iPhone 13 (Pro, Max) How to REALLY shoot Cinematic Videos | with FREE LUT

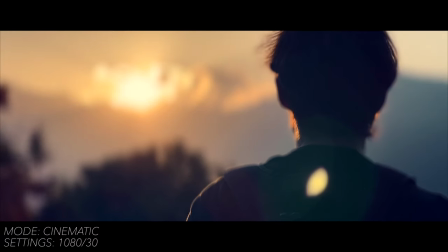262s
I can still live with 1080, but the 30 frames per second limitation is contradictory if what I told you earlier is true,
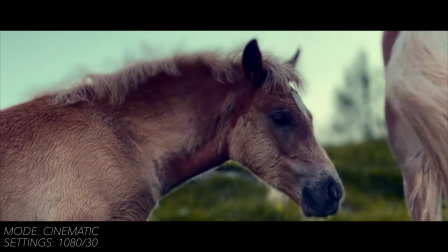269s
but actually the cinematic video mode sometimes produces quite nice and good looking shots. Most of the time though, I would prefer the normal video mode. And I'll show you how to create a blurry background with that too in a moment. Okay, so we have our iPhone set up optimally. Then we come to the second step, the actual shooting of our video clips.
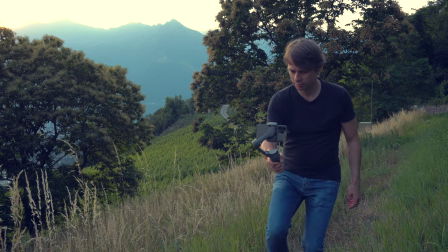289s
And here again, I have a number of tips and tricks for you that you should definitely consider to make your footage look as cinematic as possible. The first thing you should definitely pay attention to is the lighting.
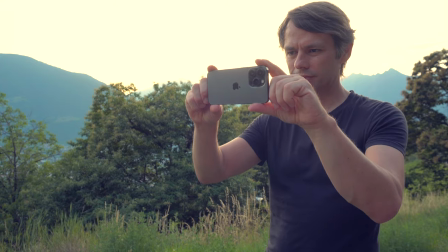300s
If you don't use professional studio lighting, get out of your house and shoot outdoors in natural light. The results will be much better. And even when shooting in natural light, you should keep a few principles in mind.
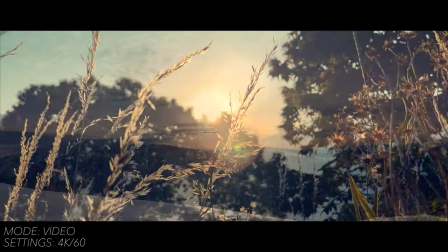311s
In most cases, your shots will look more cinematic if you take them in soft light. You will find such light just before sunset, for example, in the so-called golden hour.
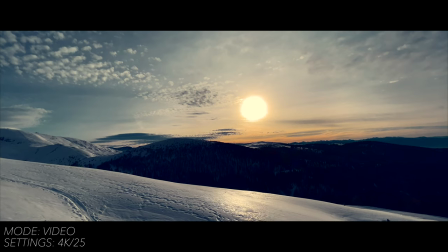320s
Also, if it's cloudy, the clouds can act as a large softbox, softening the light.
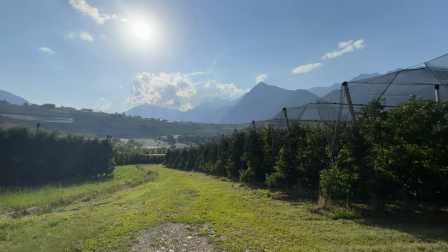325s
Clouds can also add drama to your scene. It's much harder to get a cinematic shot in sunshine and midday.
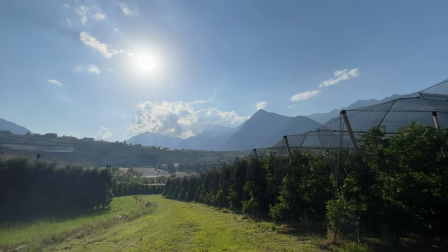331s
The sun leads to unsightly shadows and a general scene is very brightly exposed.
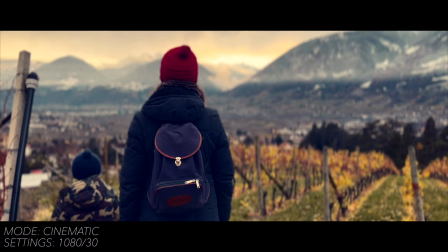335s
Now that you've found a time and location with nice light, be sure to give some thought to the composition of your shot. Similar principles apply here to some extent as in photography, although you might want to pay even more attention to what story you want to tell when filming.
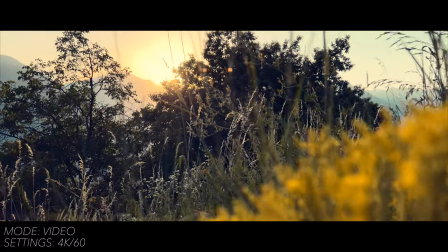349s
Is the rule of firsts useful or should you place your subject in the center? Often, it can be useful to place objects in the foreground.
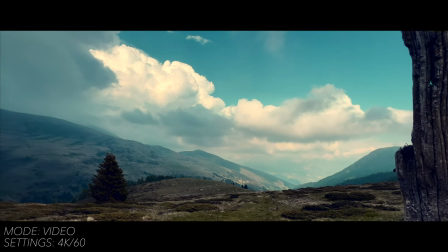356s
In combination with camera movement, this can add a lot of depth to the shot. And that brings us to the next aspect, camera movement.
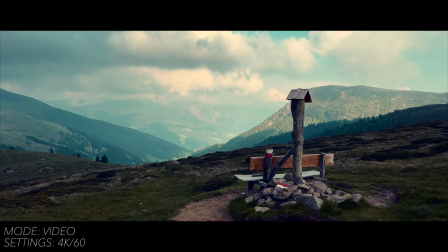363s
You can enhance many of your iPhone shots with camera movements and make them look more cinematic.
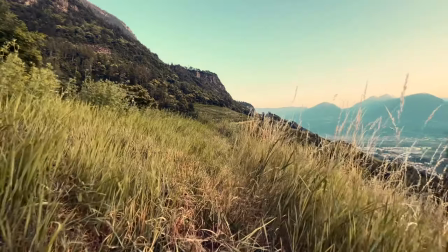369s
For beginners, I would recommend a few very simple movements. A very simple but very effective movement is for example the dolly forward.
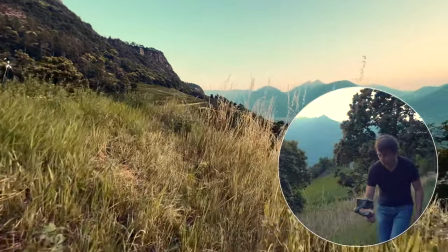376s
Here you simply move straight forward with your iPhone. This immediately makes the shot look more dynamic and cinematic.
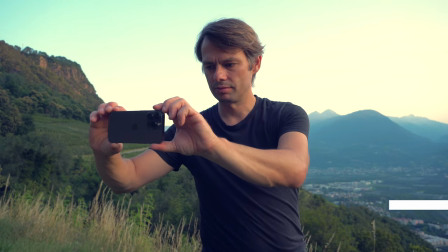383s
Also simple and effective is a sideways movement, making sure you don't just turn from left to right with your iPhone, but actually move it from side to side.
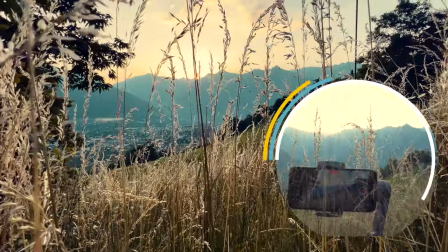392s
It makes a huge difference. In the same way, you can also move your iPhone from bottom to top and do what's called a revealing shot. These are very simple movements to begin with, but they make a huge difference and often look much more cinematic than fancy camera movements.
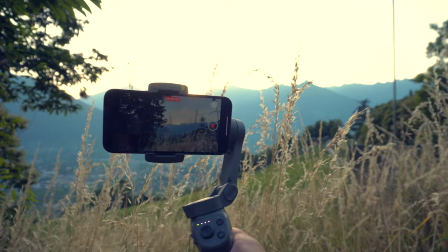407s
Always make sure to move your iPhone slowly and keep it as stable as possible. As you can see, I often use a smartphone gimbal. I'm not suggesting that it's always necessary. Still, the gimbal can be an advantage, especially for bigger movements.
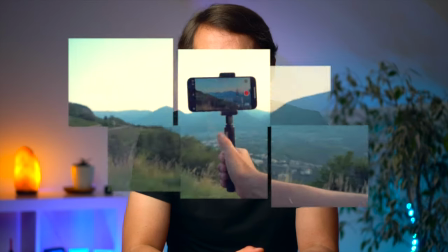420s
Should you not want to use a gimbal, then I recommend at least a simple hand grip. Such a hand grip makes camera movements much easier.
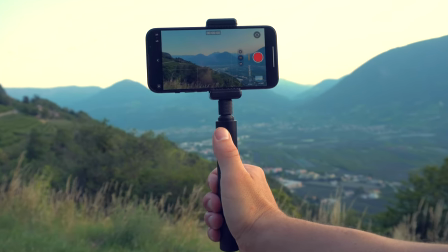427s
If you are interested in what gimbal and accessories I use with my iPhone, check out the links in the video description.
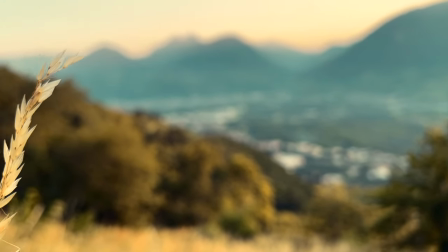433s
With the iPhone, it is possible to create a shallow depth of field even without using the cinematic video mode.
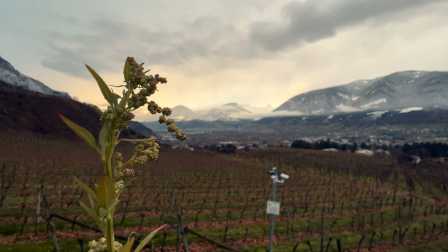438s
The effect will not be as strong as with cinematic video, but the result will look more natural and there will be no imperfections at the edges.
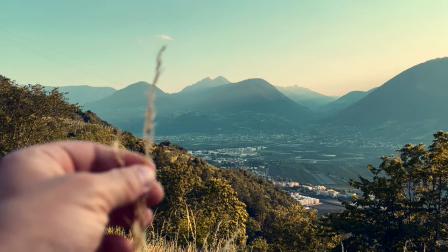446s
It's very simple. You should use the standard lens or even the telephoto lens.
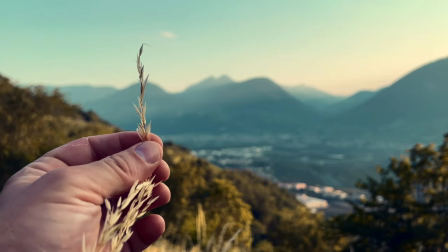450s
You should then get as close as possible to your subject and the background should be as far away as possible. If you follow these rules, you can also create a blurred background or foreground with your iPhone without any artificial effects. The next step is often underestimated, but it is absolutely crucial for a cinematic clip.
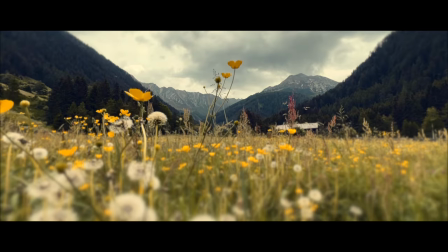468s
Choosing the right music and sound effects. Take a look at the footage from the intro without any music at all.
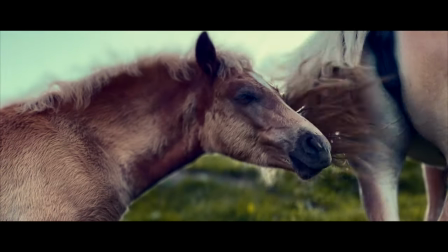476s
Not so exciting, is it? Or how about a completely inappropriate song? Especially if you want to publish your videos, for example here on YouTube, you also have to be careful not to violate any copyright laws.
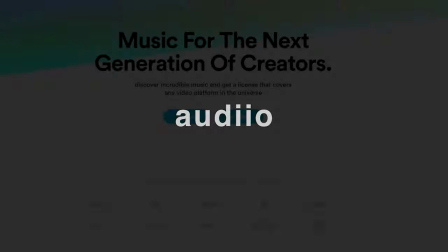491s
To solve these problems, I've been using the music licensing service Audio for some time now. And Audio is also the sponsor of this video, but I would not recommend this service to you if I were not convinced of it.
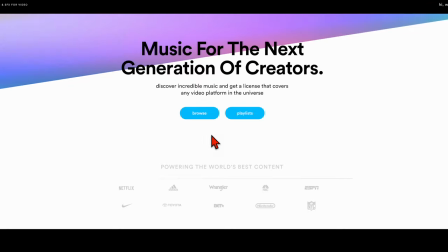502s
For me, it has three key advantages over the competition. Audio has a very clear user interface that is extremely easy to use.